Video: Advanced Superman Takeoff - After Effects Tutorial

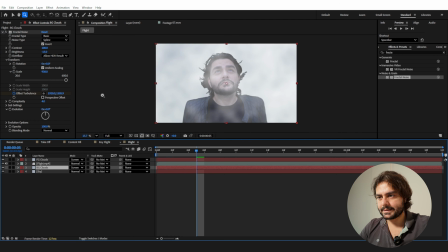And for the background clouds, also set this to screen and there we have it.
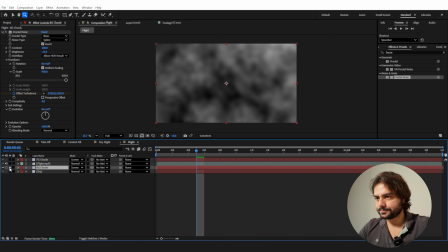Now we can solo these clouds right here and screen does make it quite light.
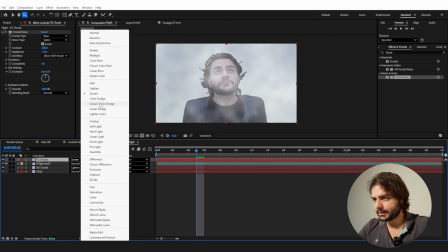So let's see for lighten. I think lighten might be a better solution for us, but in the foreground,
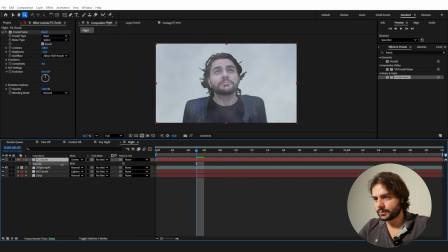I'm going to stick with screen and press T on the keyboard and just lower this value drastically to something like 25%. And in the background, press T on the keyboard and set it to something like 70 or 60%. And right now we do have our sky, we have subtle clouds in the background.
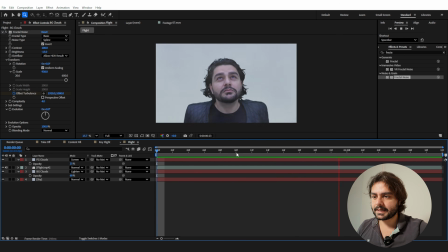Of course, you can also work with actual images that you use in the background and just use a fake fractal noise in the foreground, but this does represent speed in my opinion.
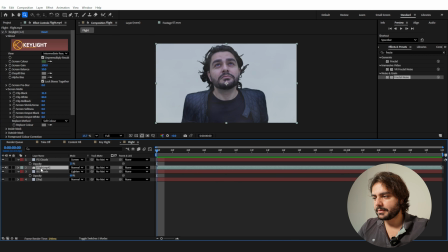Next, what we're going to do is I'm going to click on my flight footage and I'm going to press Ctrl D. And then I will also click on my sky and hold Ctrl and press D. Bring this just in between them. And I'm going to use the track matte option to pick my duplicated flight scene.
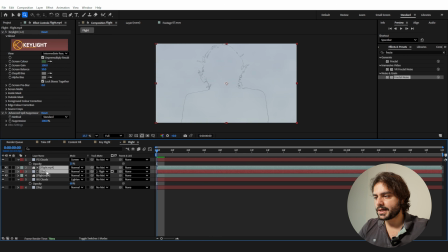And so now I have myself in a blue version of myself. So I'm going to select these two files and go over to layer, pre-compose them.
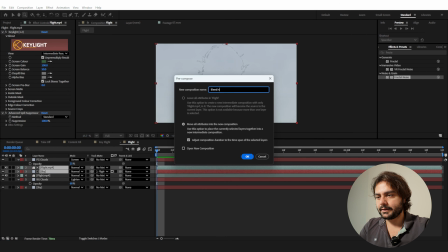And this is going to be my bleeding color. And I'm going to click OK.
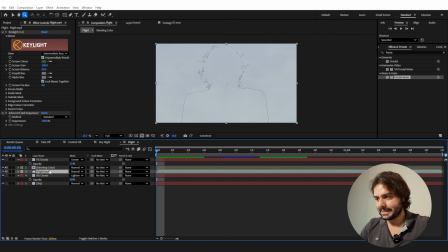Next, I'm going to duplicate my flight once again. So Ctrl D. And I'm going to use this bleeding color again on the flight, but this time I'm going to invert it so it disappears.
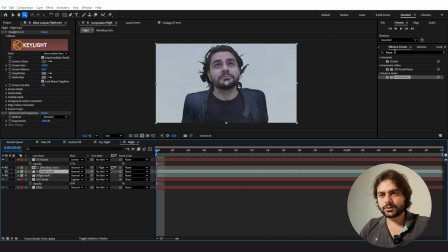Then on my flight layer, I want to add a fast box blur. And if we apply that right here and increase it, you will see that my edges start to have a nice light wrap. So I'm going to choose something like 40.
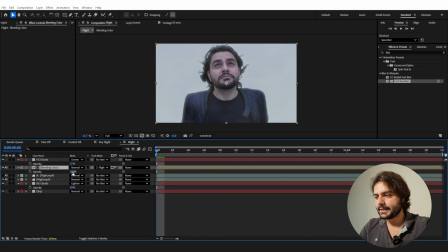And then I'm also going to click on my bleeding color, press T to lower the opacity a little bit. And that way we do blend a lot better with the background, I think. So play around with this until you see something that you like.
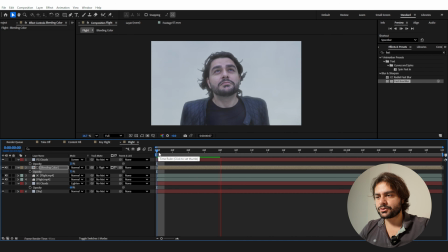So next we are flying very fast through the air. We are being recorded by a camera. Obviously, if you're going that fast through the air, the camera is going to shake. So this does sell the final realism. So I'm going to right click and create a new adjustment layer. Bring this on top and call this shake.
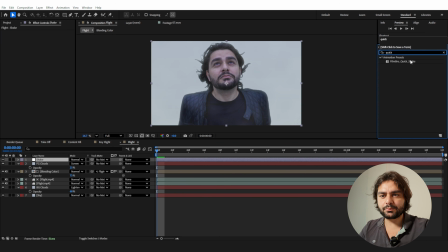And again, I'm going to use this quick shake preset that you can download on our website.
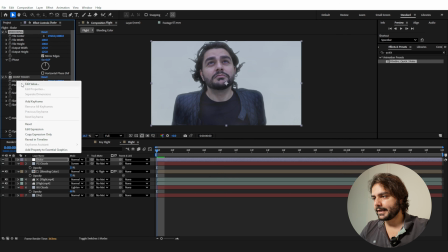First, I'm going to right click on tile center, reset, anchor point, reset, and position, reset.
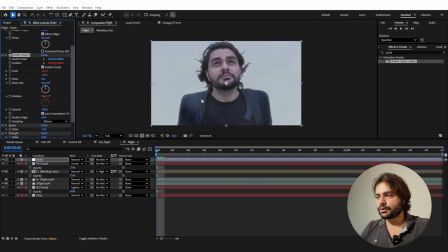That way, I'm sure that the anchor point is perfectly in the center of my footage's resolution. So next, I'm going to remove the keyframe for the strength. And I'm going to set the strength to something like 40.
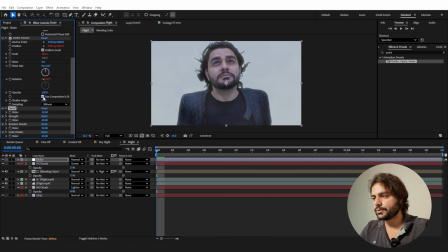I'm going to set the speed to something like 10, and I'm going to uncheck use composition shutter speed and set it to 180. And that way we're going to have some shake on our footage, and that's going to bring everything nicely together.
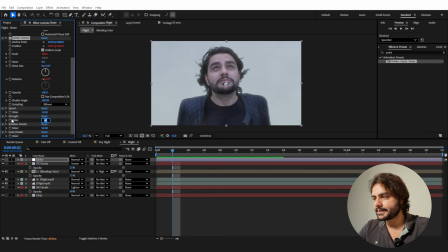It might be that this is not enough, so if you want the shake to be more intense, all you have to do is change the strength value to something else. Maybe let's go for 80, so we have a very dramatic shake. And this is looking all right.
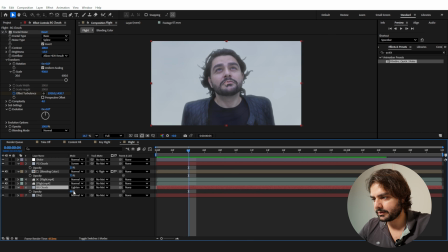So for the background clouds, you can maybe increase the opacity and decrease the brightness and maybe increase the contrast so we can actually see some differences in there. And maybe do change it to screen and let's play with the opacity.
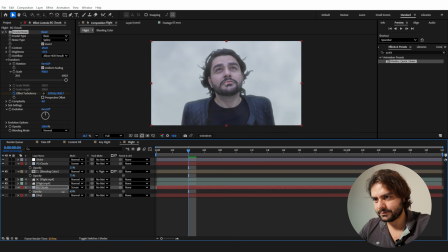I do want to see my clouds, but very subtle, something like that.
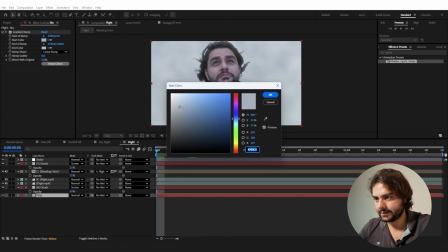And you can always go back to your sky and maybe add a little bit more saturation in the sky.
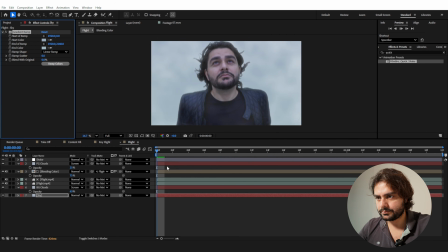The shake is a little bit too much, so I'm going to take the middle ground and set this to 60.
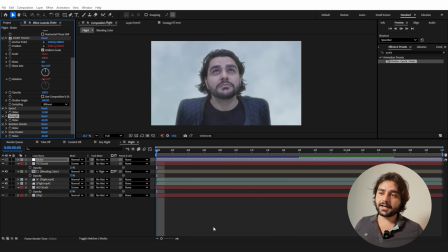So if you want to record yourself on a green screen and make it look like you're flying, you can use this technique for basically any type of angle or shot.